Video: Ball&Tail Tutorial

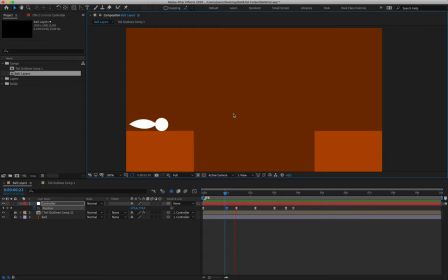So if I play this animation back now, we take a look, it's looking okay. We can obviously tell where we need to adjust the timing. So with one of these keyframes selected, we're going to go into the graph editor. And remember, we are working in the speed graph. That's what this one looks like with the little speed bumps.
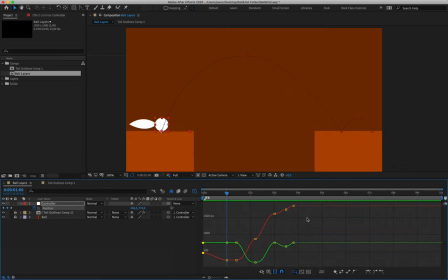If you open up your graph editor and it looks something like this, you're just looking at the wrong view for it.
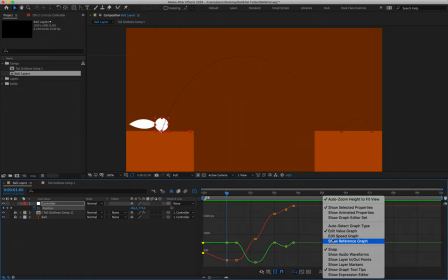You can right click anywhere in this gray space in the graph editor and just make sure that edit speed graph is selected.
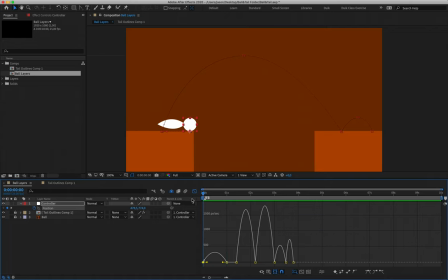All right. Now, determining the speed of our movements. How I want this character to move to begin with is I'd like him to move back quite quickly and then ease into this slide. So what that's going to translate to is with my first keyframe selected or my second keyframe selected,
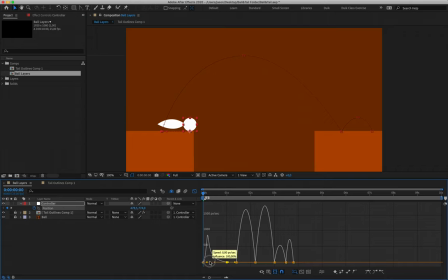I'm going to grab the right handle over here and just shift it all the way towards the first keyframe. All right, so that's this little handle over here. Now, I'm not going to make a super sharp peak. I'm not going to treat this as though it's our ball bouncing off the ground.
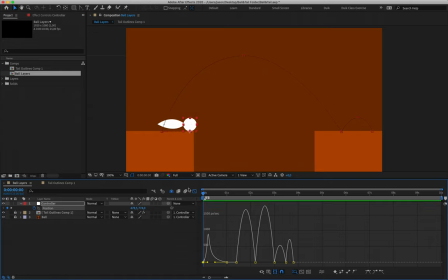Reason being, I do want to leave a little bit of time for my character to overcome inertia, speed up into that movement, and then slow down into that movement. All right, so that's looking pretty good. He then holds, and we can move to where our ball leaves the ground.
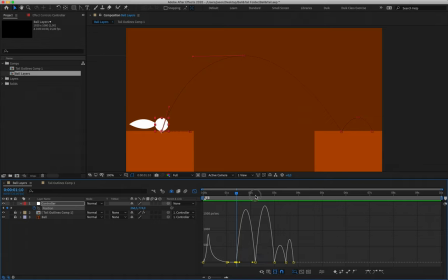Now, I'm going to align myself with my fourth keyframe. That's where my ball is in midair, because it makes a little bit more sense to me to work here in the graph. And I'm going to push these handles for this key to the extremes on either side.
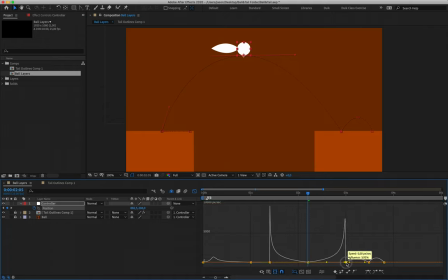So this is exactly as it did in the ball bounce animation. We want an extreme peak at the beginning. That's where the ball leaves the ground. That's where our character has jumped off of the ground. It then slows down as it comes to the top of its apex. and it speeds up as it hits the ground. So here where we make contact, we'll make another peak.
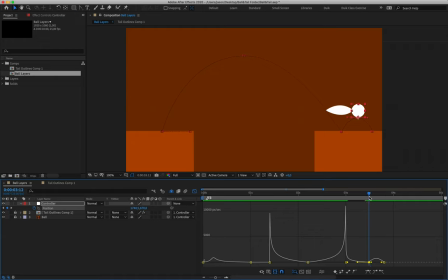And then here for this last little jump at the end, what we can do is we won't make it slam into the ground. If I push this into a massive peak over here, what happens is that the ball then slams itself down, and that doesn't feel too comfortable. So I'm going to leave it with just a small little adjustment to that curve,
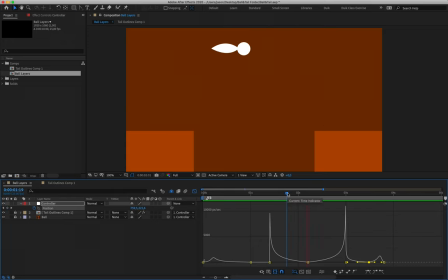just so that it speeds up a little bit without getting too extreme. Okay, my next step at this point, it's looking good. However, it's getting stuck in midair for its bounces. We remember that we need to zoom in on the graph editor, and wherever our ball is in midair,
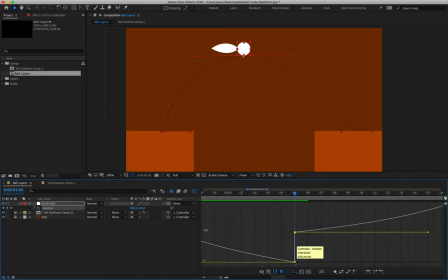we need to raise those keyframes off of that zero horizon line, both for its major jump and for where we have this small jump at the end,
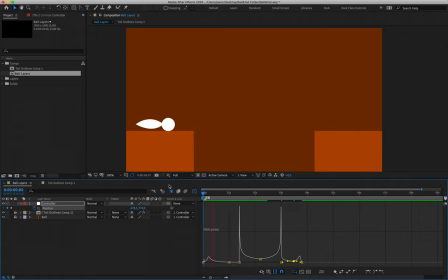just so we can tell After Effects that even though that is where our ball is moving at its slowest speed, it's not coming to a complete stop. I'm quite happy with that. Lekker. So now that we have done our position and we have done our timing using the graph editor,
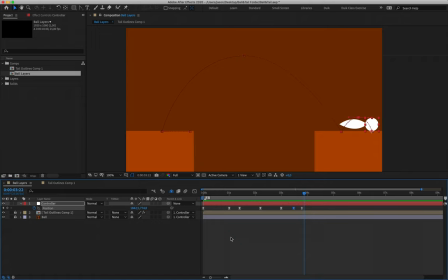we can now ascertain how the rest of our secondary elements or secondary actions need to look. What I want to do is, before we continue, I want to get rid of all of this dead space in my timeline. My animation is not going to be in excess of 4.5 seconds, so I'm just going to go to the 5-second mark.
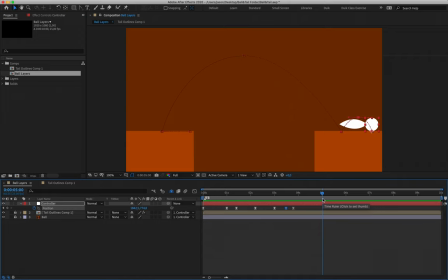Always good to leave a little bit of time just in case. And I'm going to do one of two things. I'm either going to come here to the end of this little gray bar, to this blue head, and click and drag to shorten my workspace to the 5-second mark.
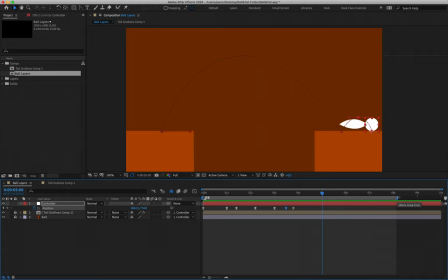Or alternatively, I'm going to hit N on my keyboard, N for NATO, and that will set the end point for this workspace. What I need to do next is just right click on this work area gray bar here and select trim comp to work area.
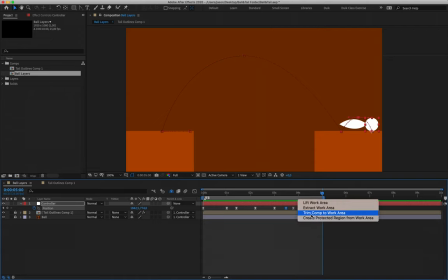All right, so right clicking on this gray bar, trim comp to work area. What that does is it deletes all of that excess space on our timeline. Our timeline is now only filled with the 5 seconds that we have set. All right, and now hitting space bar to play back, I don't have a 5-second wait.